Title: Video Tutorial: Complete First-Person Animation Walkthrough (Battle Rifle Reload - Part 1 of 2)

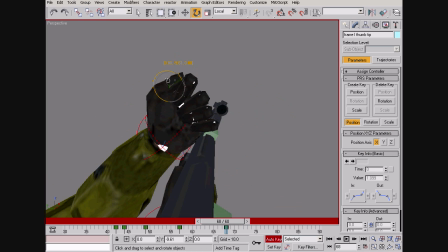2490s
This is gonna look so weird, isn't it? Yeah.
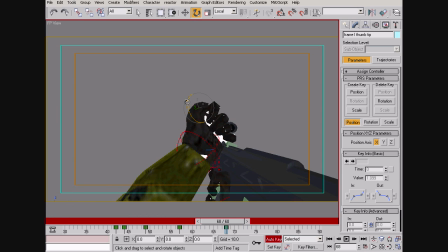2497s
Maybe a bolt pull where the hand comes up from the top would be better. Because the fingers, pinky isn't even really touching the bolt there.
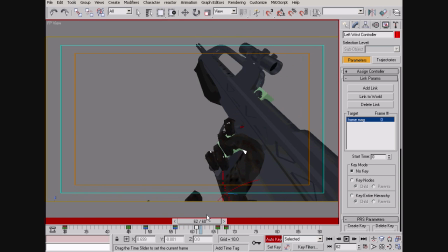2515s
Oh no, my hands, they've been messed up.
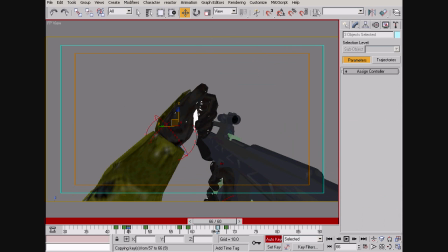2519s
I've got to clone the open keyframe. Oh, no wonder they look, yeah. That's always embarrassing when you're trying to fix something, and then it turns out you're fixing the wrong thing.
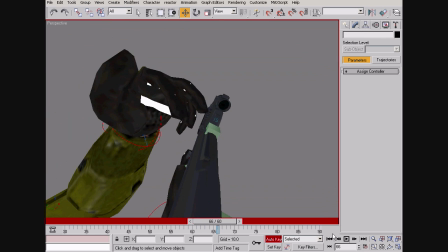2534s
It's never fun to realize that. You feel so stupid.
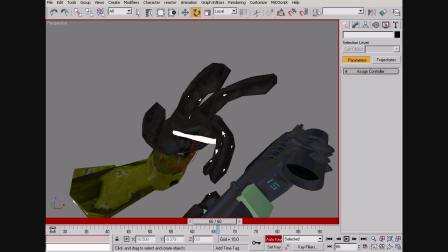2540s
Alright, so the fingers are going to open up in preparation for grabbing the bolt.
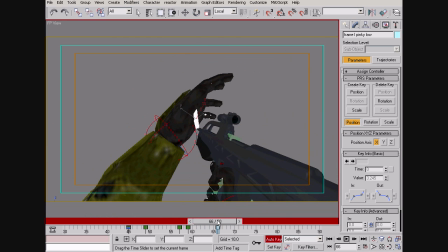2551s
That looks horrible.
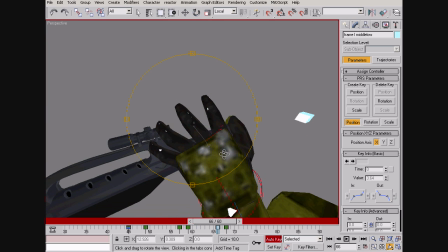2555s
Like, really horrible. Another thing that makes your finger movements look more interesting,
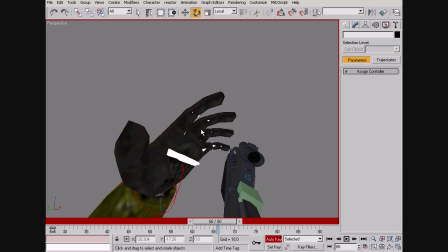2563s
if you have your fingers open up not at the same time, but if this one opens up and then a frame, and then this one opens up and then
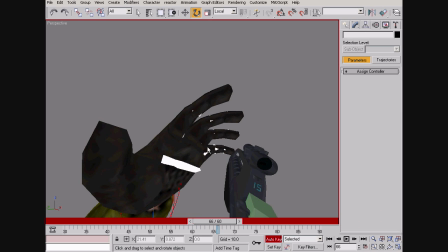2571s
a frame, and then that one,
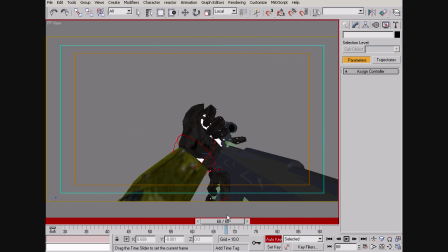2572s
that also is pretty good at tricking people into thinking that your movements are actually interesting when they're not.
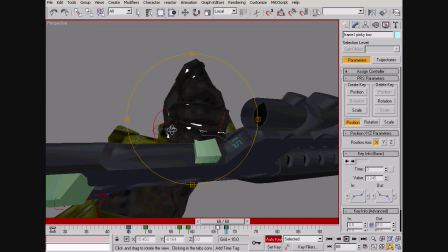2582s
Animation is pretty much one big, what's the word?
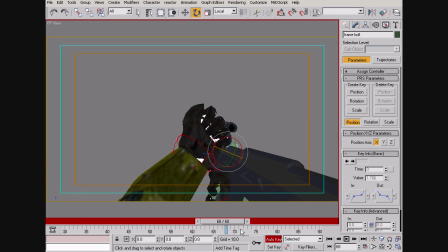2589s
Facade, I guess. It's trying to convince people that something is one way when it's really just masking everything, all the lies and trickery that's going on behind it.
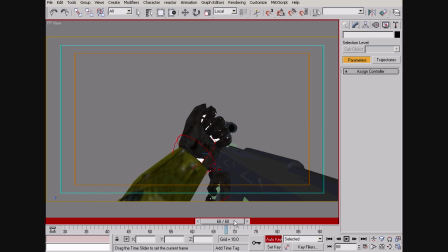2606s
Alright, this, I don't know, I mean it could work,
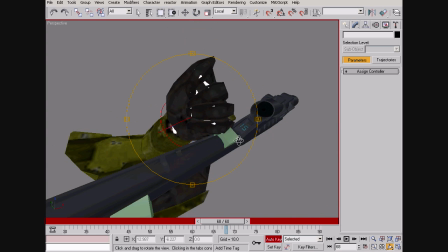2612s
but I'm not sure.
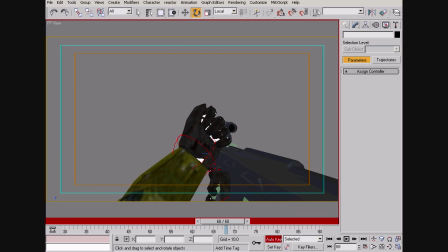2618s
I'm not sure what to do. Do guns even work this way?
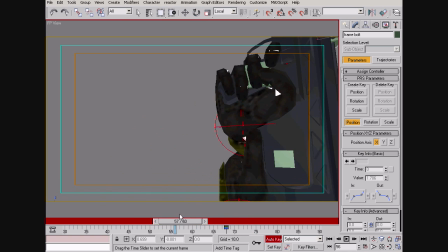2623s
I don't know. I don't know how guns work. Alright, I think I have an idea.
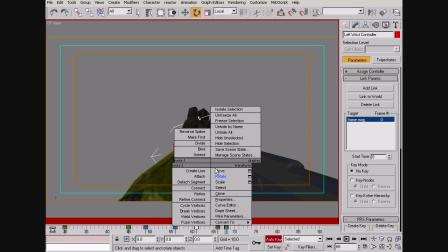2631s
We can rotate the hand a bit back like that.
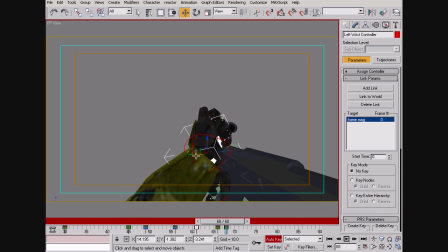2639s
This way, sort of, I guess it'll be less obvious that there's not very much actual gripping going on.
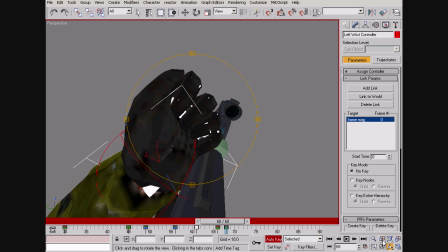2648s
And we can also close the fingers some more to further hide my lies.
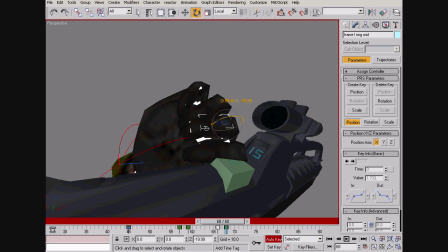2656s
The lies of animation. Ooh.
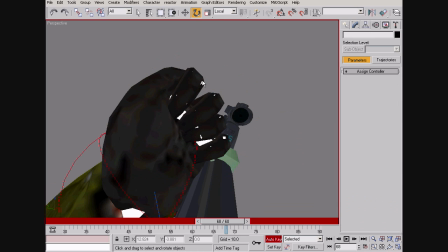2663s
And
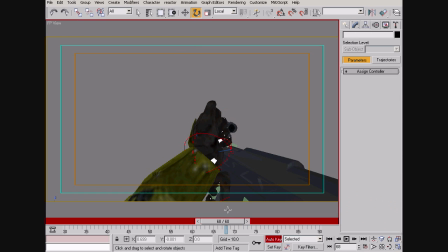2666s
the thumb should be, I guess, a bit more like that. Okay. And now I will link constrain the hand to the bolt.
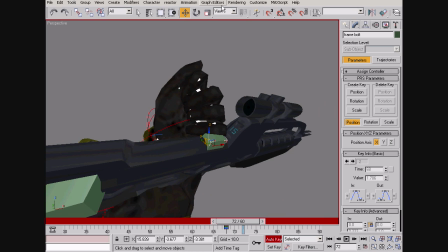2687s
got the bolt, and I'll just go into local movement again,
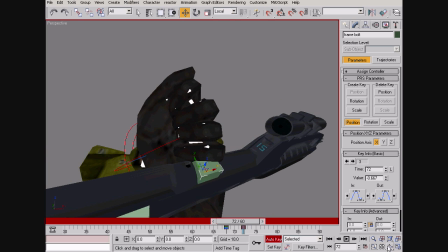2695s
and the bolt will be pulled back. My God, who would have thought?
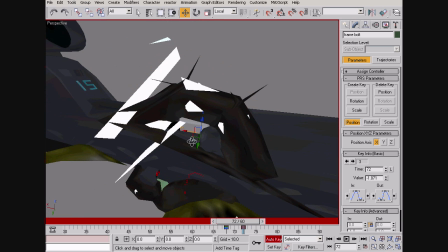2702s
Let me see, is that all the way back? It's close enough.
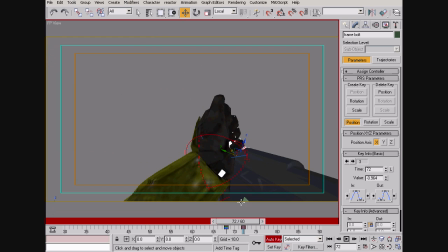2709s
Okay. However, the bolt will not be pulled back immediately. I think we're going to wait around 2 frames. And while the hand is sort of trying to pull back the bolt,
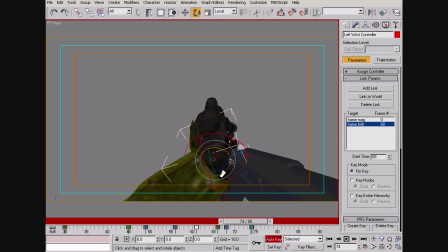2726s
it's going to sort of rotate. It's going to keep its grip, but it's going to rotate. So it's like I don't know how to describe it. It's like the hand is
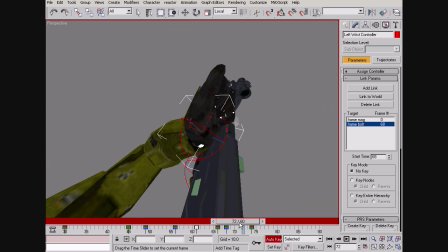2739s
using force. I don't know. I don't know how to describe it. This is all very weird. And maybe that can happen a bit sooner.
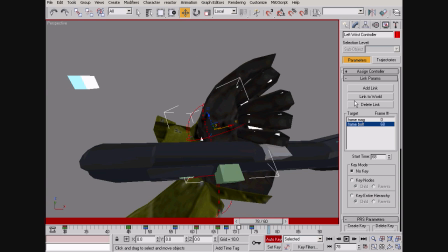2753s
Alright, and then the hand is in fact going to now be linked back to the gun.
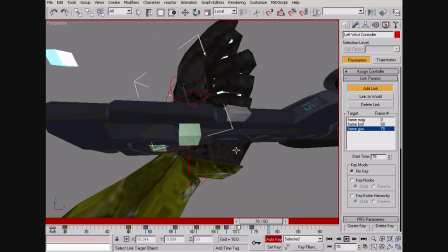2761s
If I can find the gun, I'll just find the gun in the list here. And it's going to keep moving back.
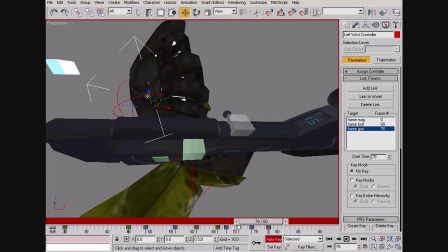2770s
And then the fingers
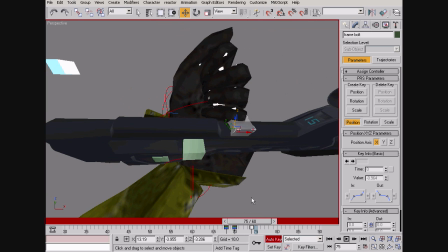2775s
are going to open up. I think this could happen a bit sooner. The bolt can move faster.
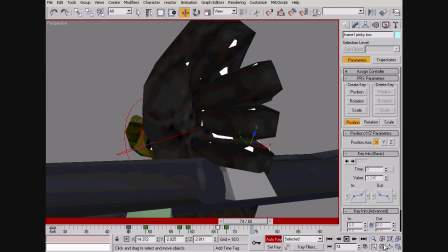2783s
And then the fingers are first going to sort of close.
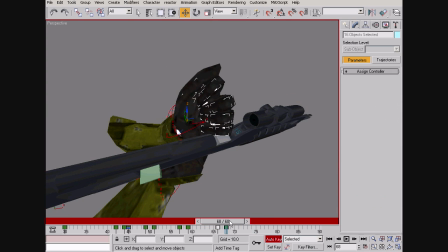2791s
Let me set all my keyframes here just to be sure that I don't mess anything up.
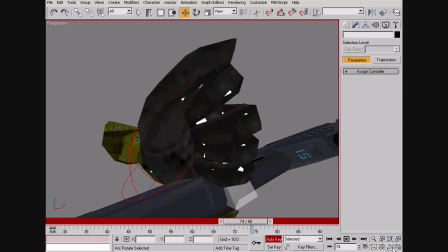2797s
So first the fingers are going to sort of close together like they're
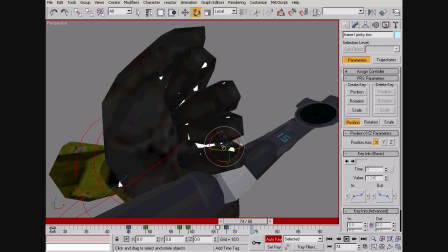2802s
trying to apply more force to the bolt.
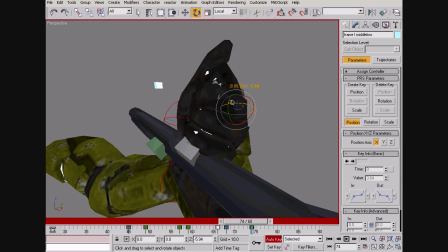2807s
And so let me do my best to try and do that here.
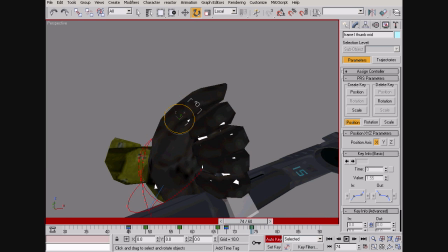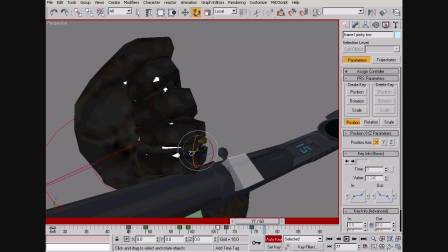2819s
And then they're going to open up, or rather the back one, the back fingers at least,
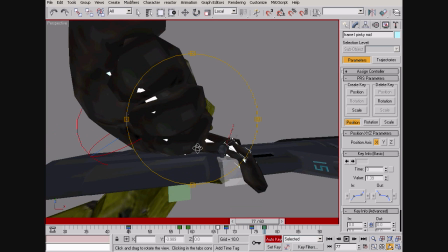2825s
are going to open up like they're still sort of holding on to the bolt.
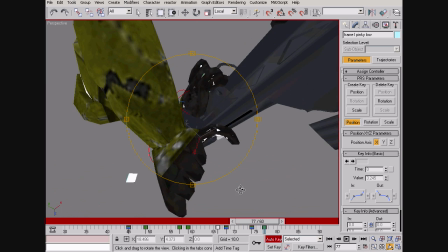2830s
And that would no, the finger is actually not yet broken, I think.
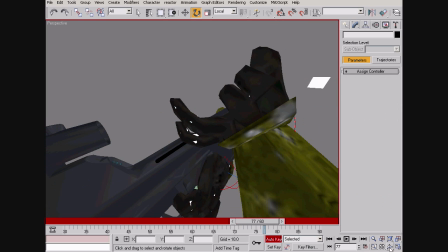2837s
Maybe it is. Maybe that would actually break a person's finger. I don't know.
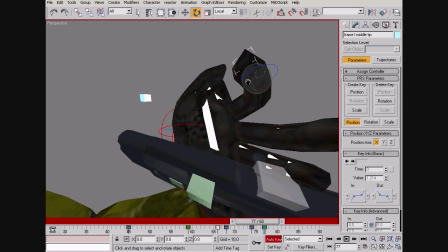2841s
And so again, the fingers are just going to be progressively less opened up,
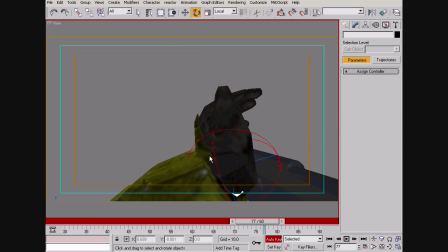2849s
because that's what counts as interesting. And I don't know, the thumb can do whatever.
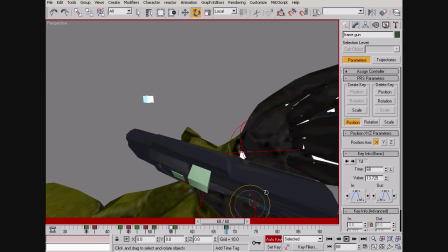2861s
And in the meantime, the gun, well, first off, whoa, didn't mean to do that.
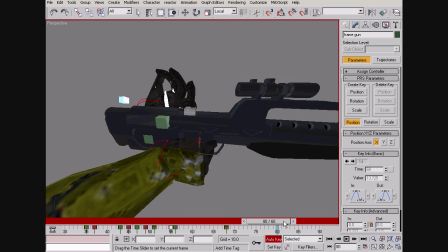2868s
First off, the gun is going to move forward, as a result, forward and down,
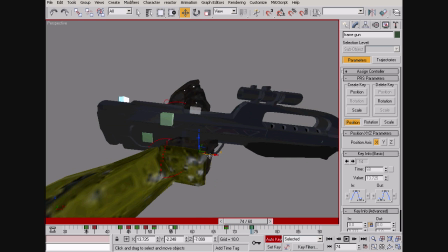2874s
like it's going to further accentuate the motion that is being applied to the bolt.
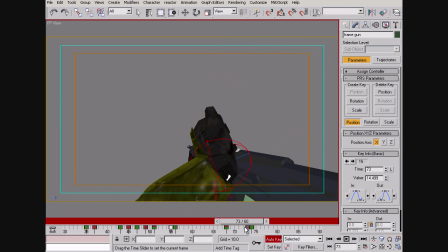2886s
So I guess that could go forward a bit more. I'll use local so it's all on the same axis, because we like that.
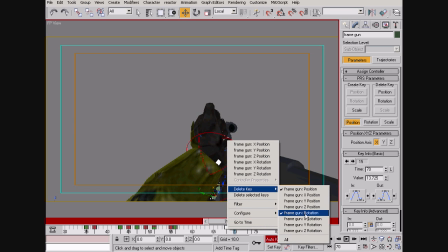2899s
Except maybe it should wait a little before that happens. I'll work my magic with splitting up keyframes.
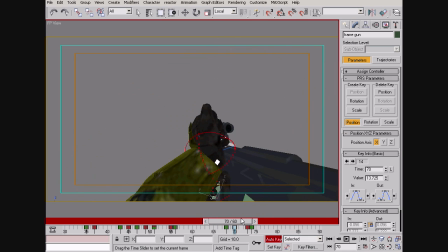Maybe actually I don't need to split up keyframes. Maybe I just need to add a little bit of jiggle,
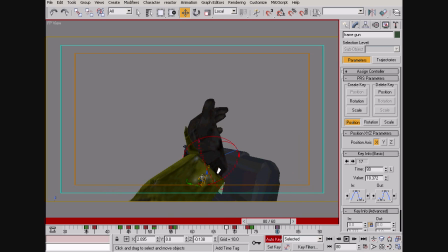2922s
some sort of j sound. And then the gun is just going to sort of move out like so, while the hand continues its glorious journey
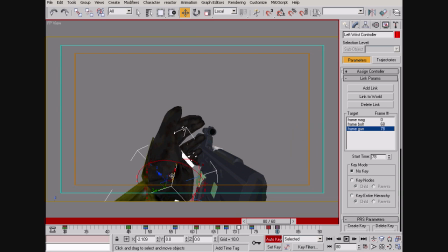2937s
back to the head, whatever, in this direction.
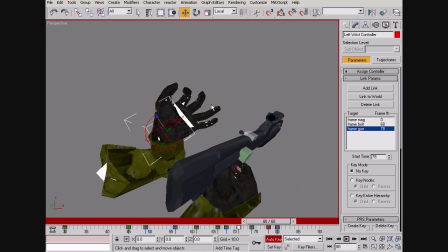2943s
You know what I'm talking about, right? And then the fingers are going to finish opening up.
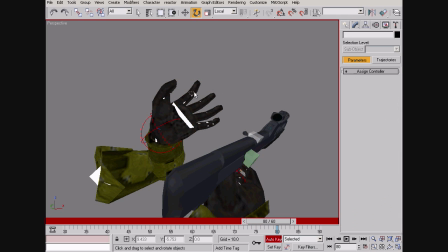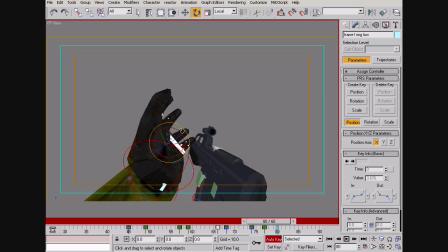2956s
Sort of like that. Does that look okay? Not really. The thumb is... I don't really know what the thumb is doing.
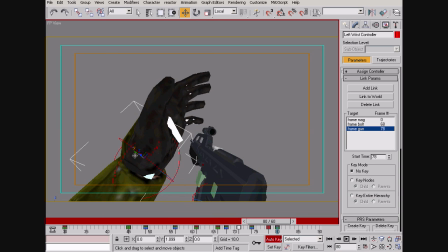2970s
Maybe that's okay. Maybe. And the
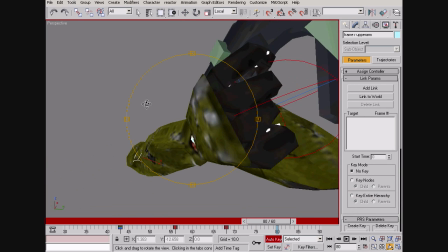2977s
right arm has long since given up trying to hold on to the actual grip, so let's relieve it there.
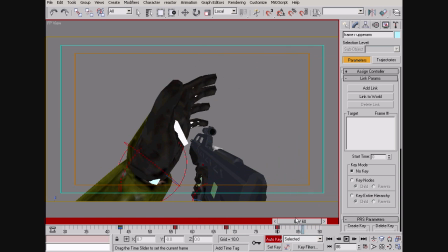2986s
let it do its job.